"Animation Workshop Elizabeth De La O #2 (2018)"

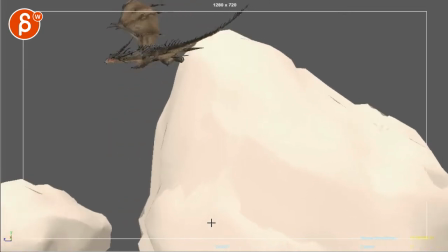[0:04]
right, let's take a look at this. Let's play the whole thing here.
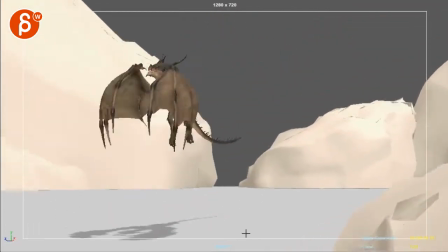[0:11]
Ooh, shadows, nice.
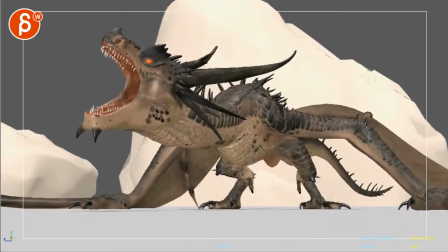[0:16]
Cool. Oh, I like that ending here. Very neat. Let's see.
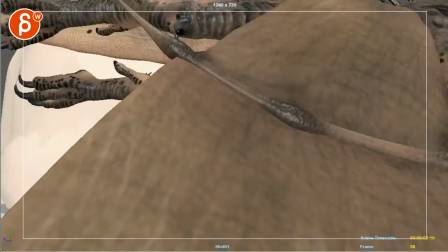[0:23]
It's cool. There's a little bit of a hiccup there. Right there. Or maybe it's the head too.
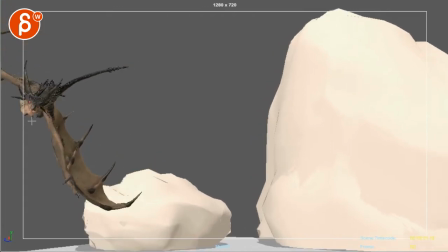[0:30]
It starts already here. Be careful when you have head moves up like that and it comes to a sudden stop just for a little bit.
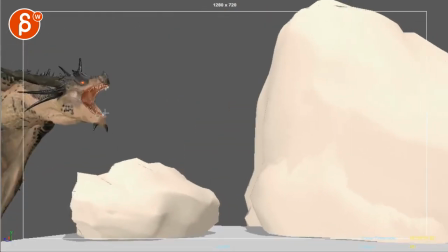[0:36]
Goes back up there and it's right through there. It's a bit of a hiccup.
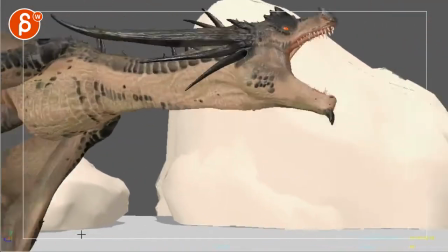[0:43]
Let's play this again. And right there. I don't think it's the camera.
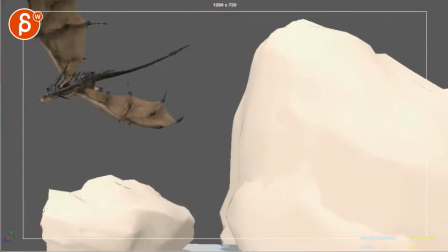[0:50]
Let's see the camera. Camera seems pretty smooth. So watch out. It could just be in the head.
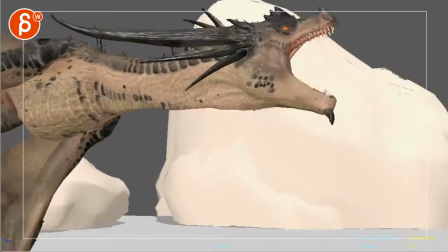[0:55]
There's just something right through there. It kind of continues through there where I feel like there's something.
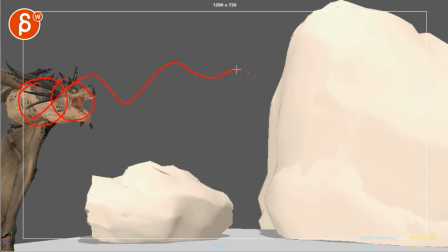[1:02]
I think it's in the head, but there's something that feels like it's just kind of waving right there.
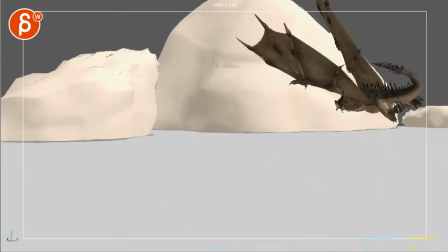[1:09]
That's cool. Definitely not as high as I thought since we're seeing the shadow here.
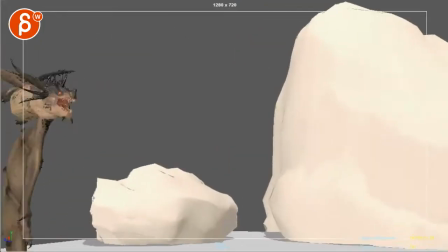[1:17]
That's cool. I would probably still have some
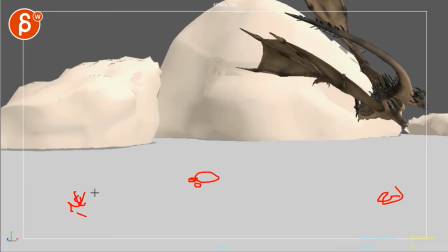[1:21]
like some stone pieces around here and some sticks or something so you can kind of see the travel.
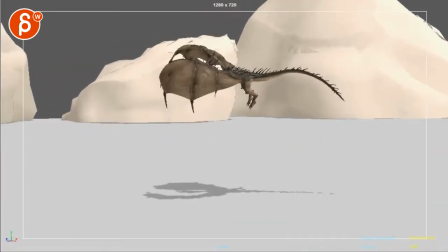[1:30]
And I know we have this, but just kind of always gives us some interest. So it's not just this gray surface, especially through here.
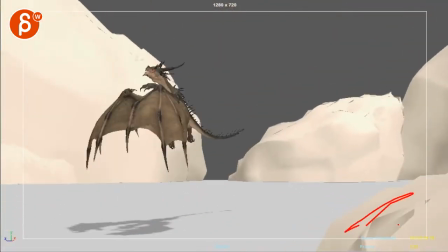[1:37]
You might even have some cool moments of, I'm always a fan of foreground elements where, you know, something else could come by here,
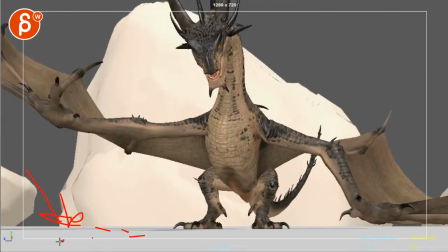[1:43]
even if it's past there, and then you can have something here to balance it out and some things here. Overall, once you're done,
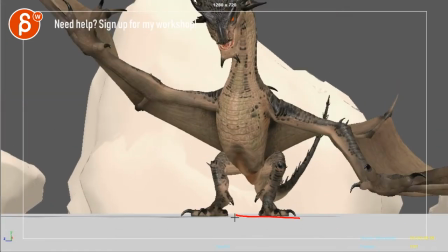[1:49]
I would probably also take the surface wherever he is not landing and moving and just take those vertices and move them a bit so you don't have that super flat CG flat geometries. You have those cool elements here and you can imagine that the surface is just a bit more irregular.
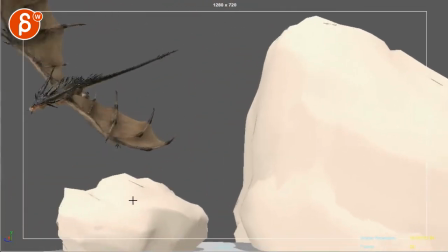[2:04]
This is super picky, by the way. This has nothing to do with animation there. Okay, the roar is cool.
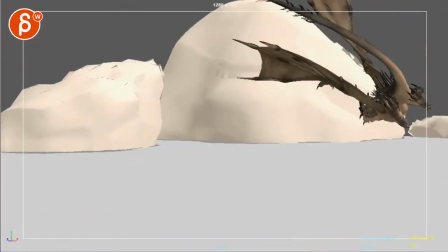[2:13]
I think through there, that is my timer.
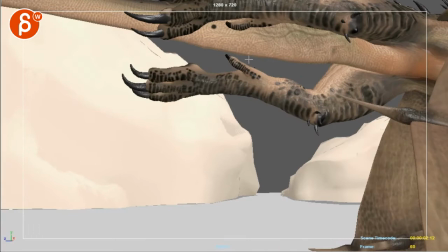[2:22]
I think there's something where once we see these legs,
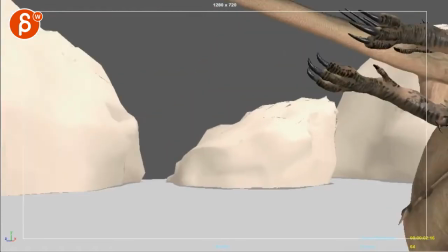[2:25]
I know this is very presentational where I'm asking you to animate something that's technically you don't really need, but in terms of, I don't know if that's what the creature would do,
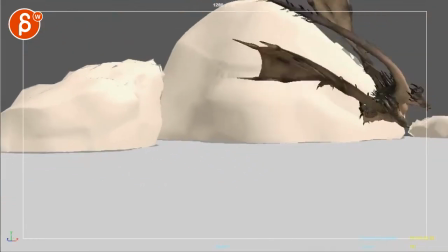[2:34]
but in terms of visual entertainment and again, presentational value, this is very subjective.
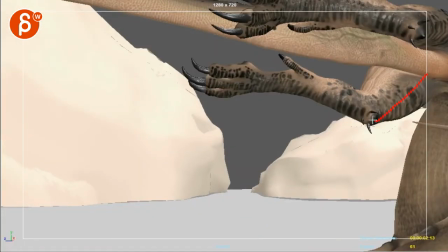[2:41]
I would have something where maybe he brings those, or it brings those legs together, maybe a bit of a curling of these guys or something that goes on through here and maybe through here as well,
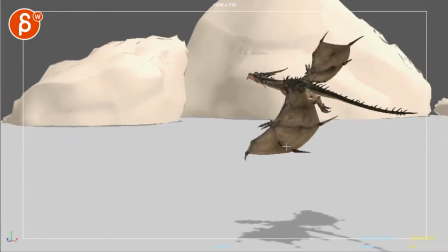[2:51]
so they don't feel like they're just parented there and not moving. Even if it's kind of a tightening or an adjustment,
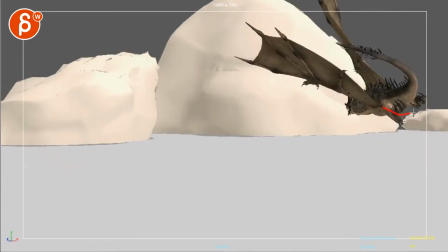[2:59]
imagine maybe they're a bit further out and then through here they kind of get a bit more together. Maybe this one, because of the dragon overlap,
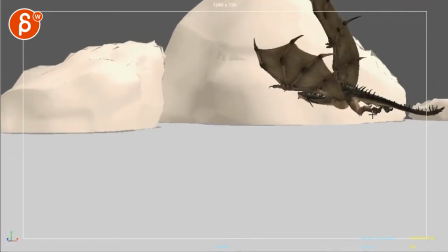[3:07]
the momentum there. And then I would probably take these, and from here on they're very slow in their movements.
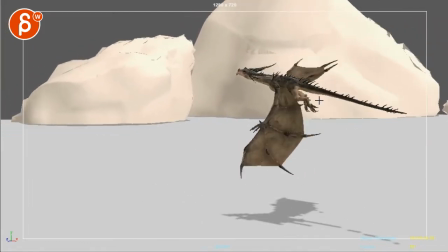[3:13]
I think you can also have a stronger offset. Let's see. I think you have the right one.
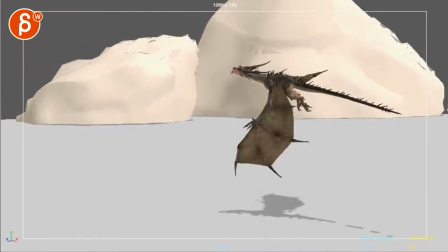[3:21]
Yeah, just a tiny bit more. I think it's very cool once you get into here how they're both moving separately, and you got this here.
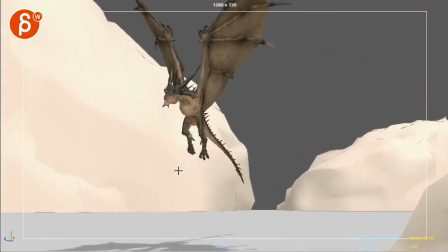[3:28]
I like that the legs are moving here. That's cool. You can probably go a bit further with how close they are together,
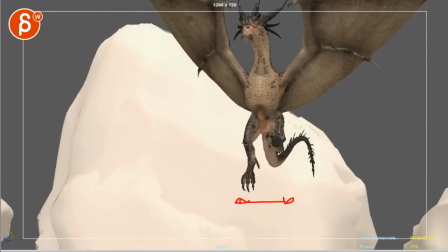[3:35]
so you can kind of get more in and out just for variety and movement.
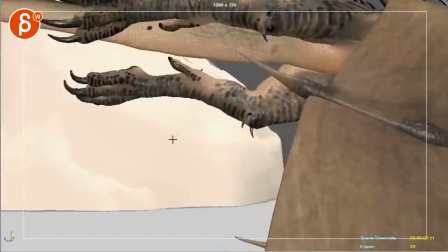[3:41]
It's just something that feels just a bit still through this section.
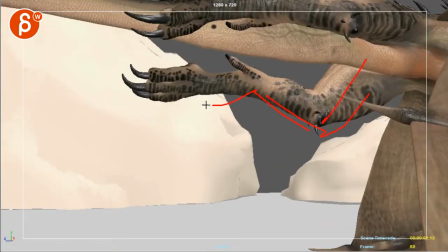[3:45]
You can probably also go potentially slightly lower so it doesn't feel like this is so aligned with that tail.
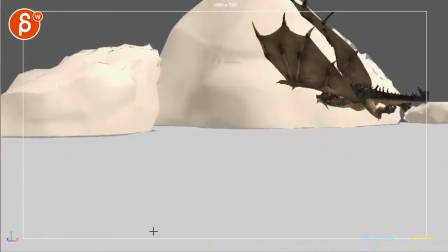[3:54]
Cool. I'm gonna look at the tail later. Looking at the legs here.
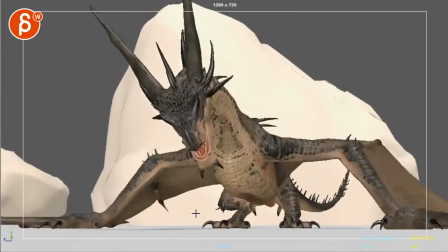[3:59]
I know I should be looking at the whole body, but I'm always kind of fascinated by feet and legs and claws.
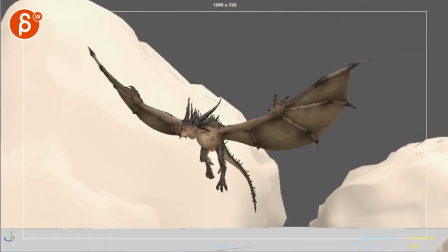[4:04]
Got cool stuff in there though. All right, let's do the sensible thing of looking at the main mass and the root.